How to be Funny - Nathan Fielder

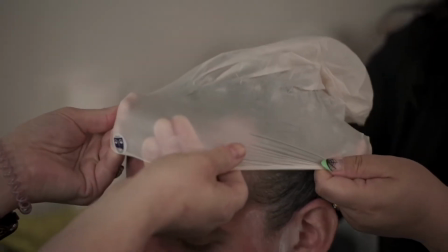(4:08)
However, within each sequence of a Nathan Fielder show, the graph makes this shape instead.
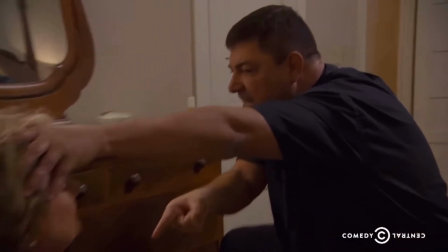(4:13) Whoa.
When something crazy happens in the show, the energy is up here.
Get out!
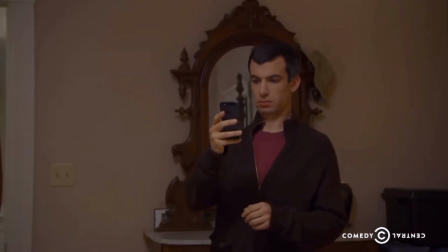(4:19) Get out! Get out in the name of Jesus Christ!
But when we pan to Nathan or someone else not caring about it, the energy is brought all the way down here.
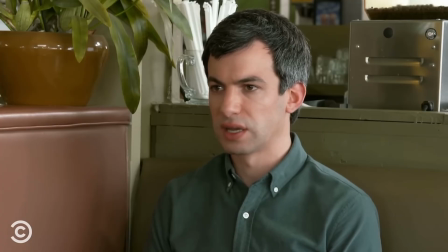(4:27)
And then Nathan says something crazy in a monotone voice, so it's brought back up here.
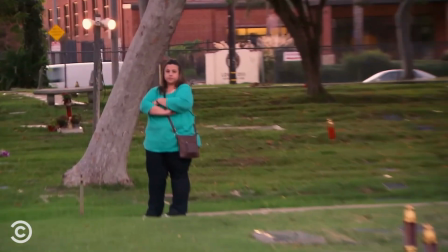(4:31)
And then we pan back to the other person looking uninterested or not understanding him, so it's brought back down here.
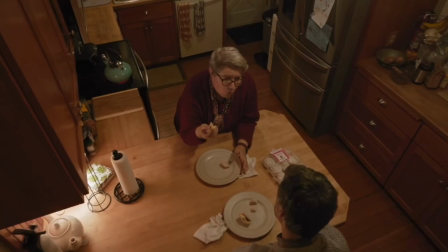(4:36)
And you get it. Israel warned those civilians that there was going to be a bombing. All these sudden changes in energy contribute to comedy.
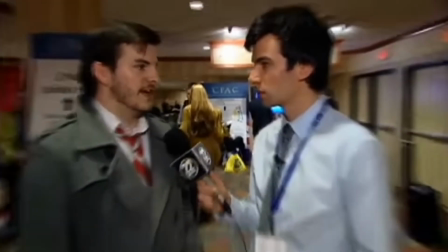(4:44)
However, While this style of comedy can be really effective,
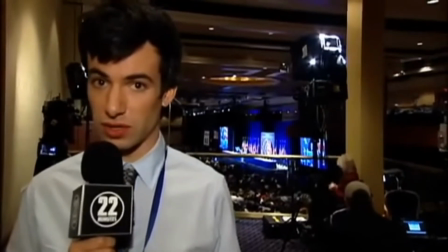(4:49)
when utilized improperly, it can lead to a dull and boring atmosphere, the worst case scenario in comedy.
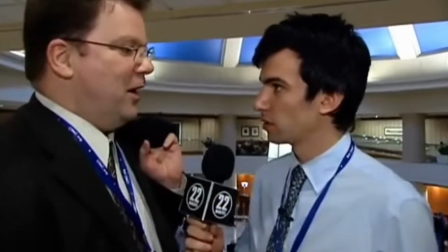(4:54)
Nathan has taken a long time to master his style, and along the way, there have undoubtedly been some growing pains with many misses.
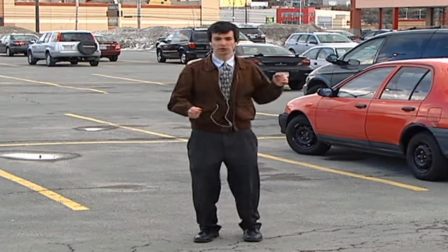(5:00)
Just as an example of his style failing, there's been some old clips of Nathan circulating online from when he was a member of a Canadian comedy show called 22 Minutes.
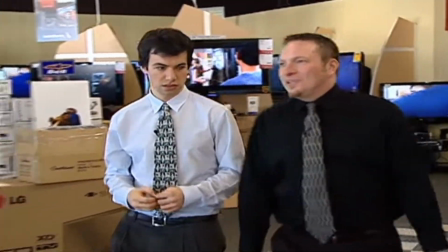(5:09)
And here, the clips just aren't as funny because the people he interviews are just normal people, and Nathan doesn't say or do anything too crazy to them.
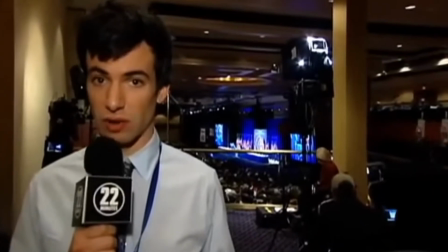(5:16)
So Nathan bringing down the energy only serves to make it boring, since there isn't anything for that monotony to play off of.
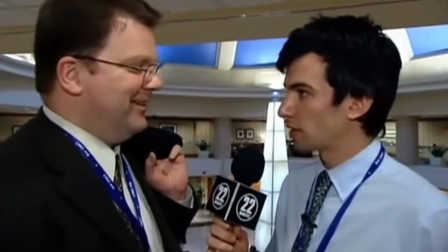(5:21)
In other words, the energy from the interview is already down here, so when Nathan makes a dry remark, it has nothing to be juxtaposed against, leading to monotony for its own sake.
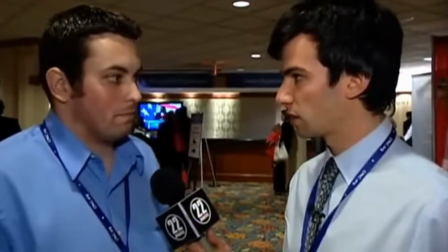(5:30) We're with a Canadian comedy show. Oh, really? Cool.
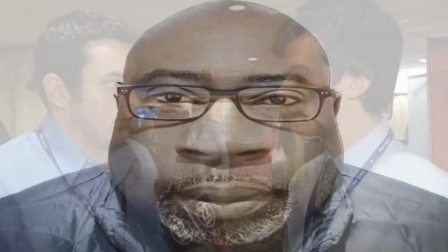(5:34) Yeah. So, kind of here to make fun.
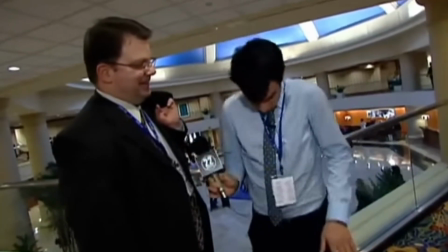(5:40)
The only part of this interview that got a laugh out of me is at the end when Nathan stumbles upon Alec Baldwin's real-life brother,
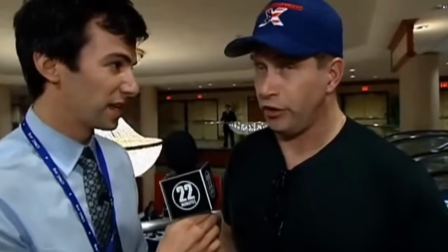(5:46)
who seriously threatens to punch him in the teeth, and then leaves abruptly.
And you can sue me and do all that, but you'll have stitches and no teeth, so it's up to you.
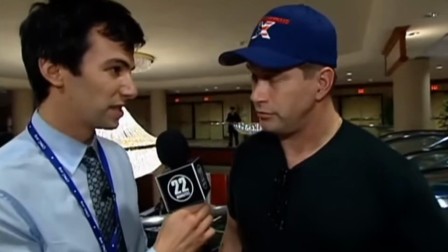(5:55)
Nathan's emotionless and somewhat relatable reaction to this is really what got me.
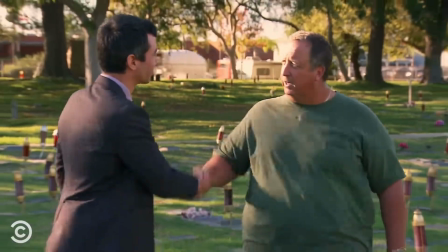(5:59)
Even in Nathan For You, when there is an instance of a regular, awkward conversation, it is always contrasted with an absurd moment either before or afterwards.
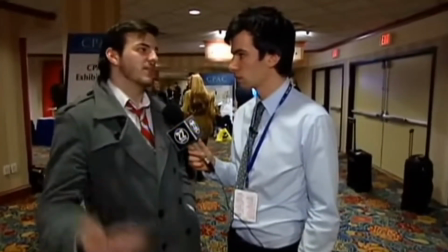(6:07)
Also, the laugh track in 22 Minutes is not doing him any favors.
Oh yeah, I'm not really interested in an MP3 player.
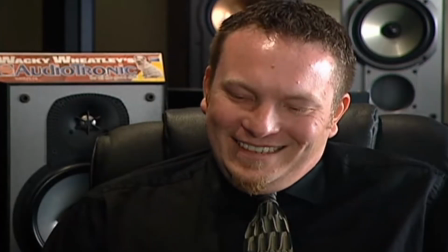(6:14) No.
His style of comedy works best when the audience feels like they're in the room with him, and the laugh track breaks that immersion.
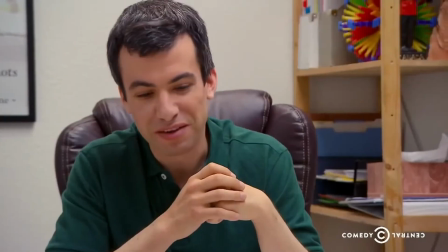(6:21)
Just as a general rule, most comedy works best when the audience thinks they're in on the joke,
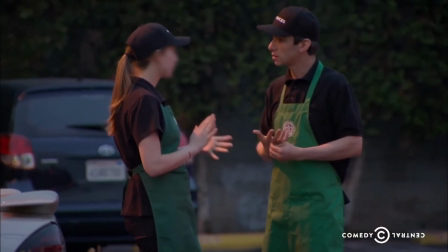(6:26)
because it feels more personal and allows the audience to lower their guard and become more comfortable.
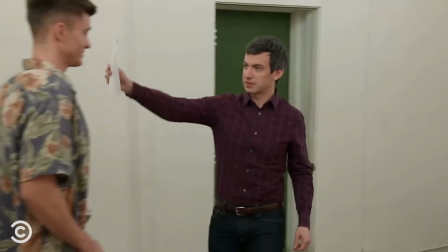(6:31)
And when the audience feels comfortable, there's a sense of comfortableness that can be broken with a joke.
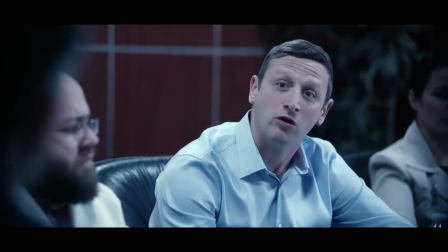(6:35)
I hope that all made sense. A comedian like Tim Robinson also makes you feel uncomfortable, but that's different than what Nathan does,
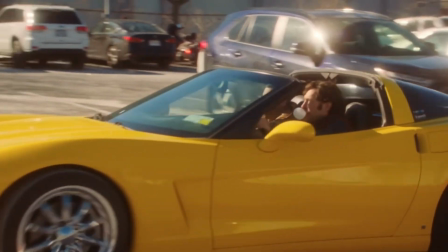(6:41)
because Tim Robinson always makes the uncomfortable character as pathetic and unrelatable as humanly possible.
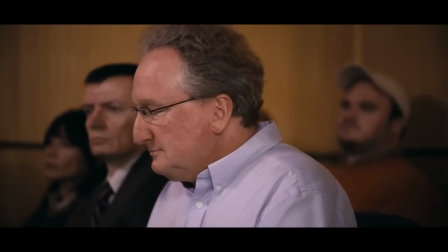(6:46)
So the audience can be emotionally detached while still being able to appreciate the absurdity at play.
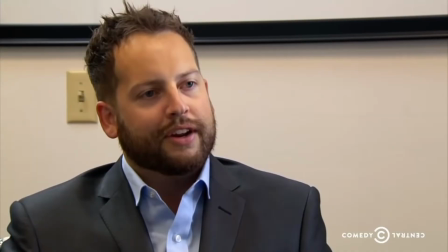(6:51)
With Nathan Fielder, however, he almost relies on the relatability factor.
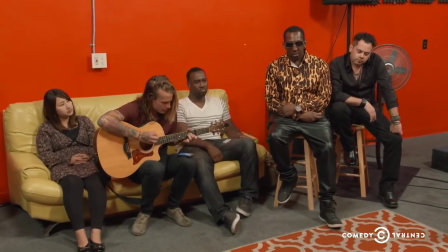(6:55)
It's also way easier for the audience to suspend their disbelief because of the fact that these are real people, not actors.
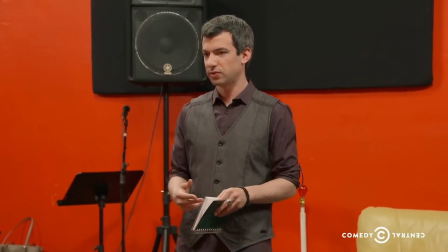(7:01)
Nathan is the only person here playing a character, and he's so good at acting that there are people who don't even realize he is.
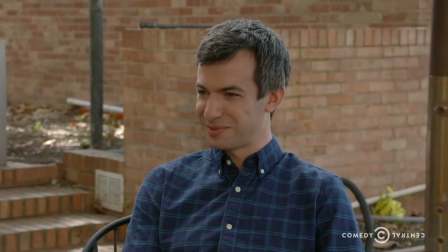(7:07)
So when the Bill Gates impersonator makes a random dick joke, it's as unexpected as if you were there talking to him in real life.
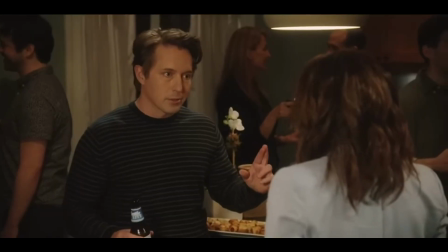(7:13)
That's something you can't replicate in a skit because, in a skit, the audience is always somewhat aware that these are just actors who are paid to say the lines some underpaid
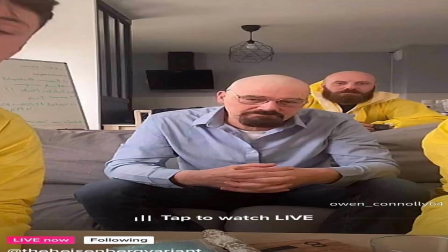(7:20)
writer cooked up at 3 a.m. in a meth-fueled haze while locked in the basement of Lorne Michaels' crack house.
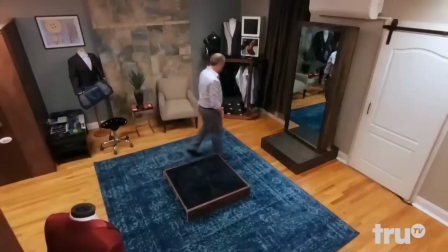(7:25)
It's similar to why Impractical Jokers is so funny, because they're actually saying these things to real-life people.
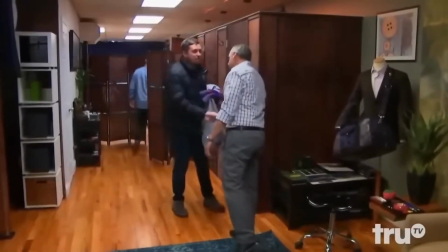(7:30)
Both of them make comedy in part by trying to overload one of your emotions.
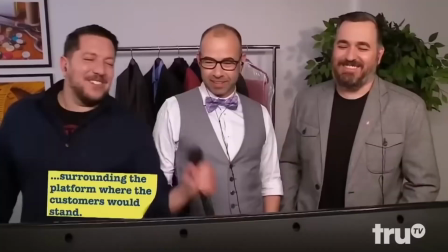(7:34)
It's like when you feel one emotion so strongly that you just have to laugh, because it's just a natural response for some people to get that emotion out of their system.
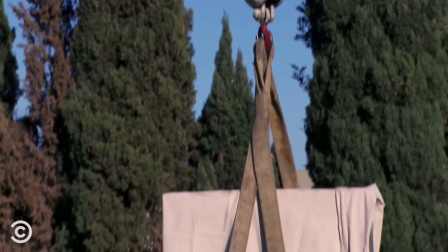(7:43)
Commitment and juxtaposition work in tandem in Nathan's comedy. One boosts the other and vice versa.
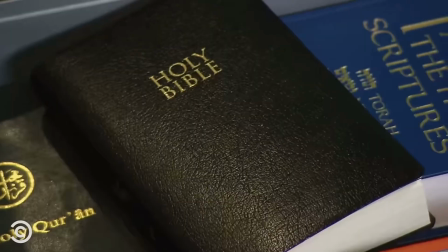(7:48)
This is most apparent in the scenes where Nathan is left to his own devices.
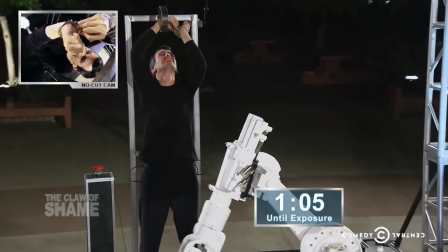(7:51)
For instance, the scene in Nathan For You where he has to break free of handcuffs before a robot arm exposes him to a group of children, or the Captain Sully sequence in The Rehearsal.
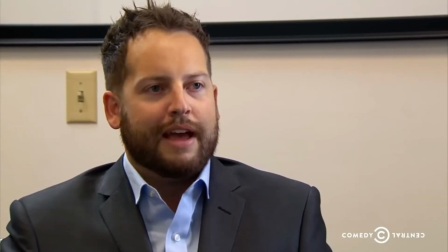(8:00)
But in regard to the real people stuff, the comedy that comes from the regular awkward conversations Nathan has with others,
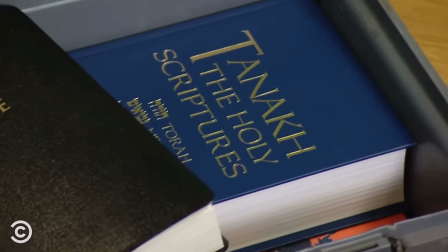(8:06)
it's worth noting that Nathan does not play a passive role in creating the comedy here. In fact, he uses these same aspects of commitment and juxtaposition to create comedy here as well.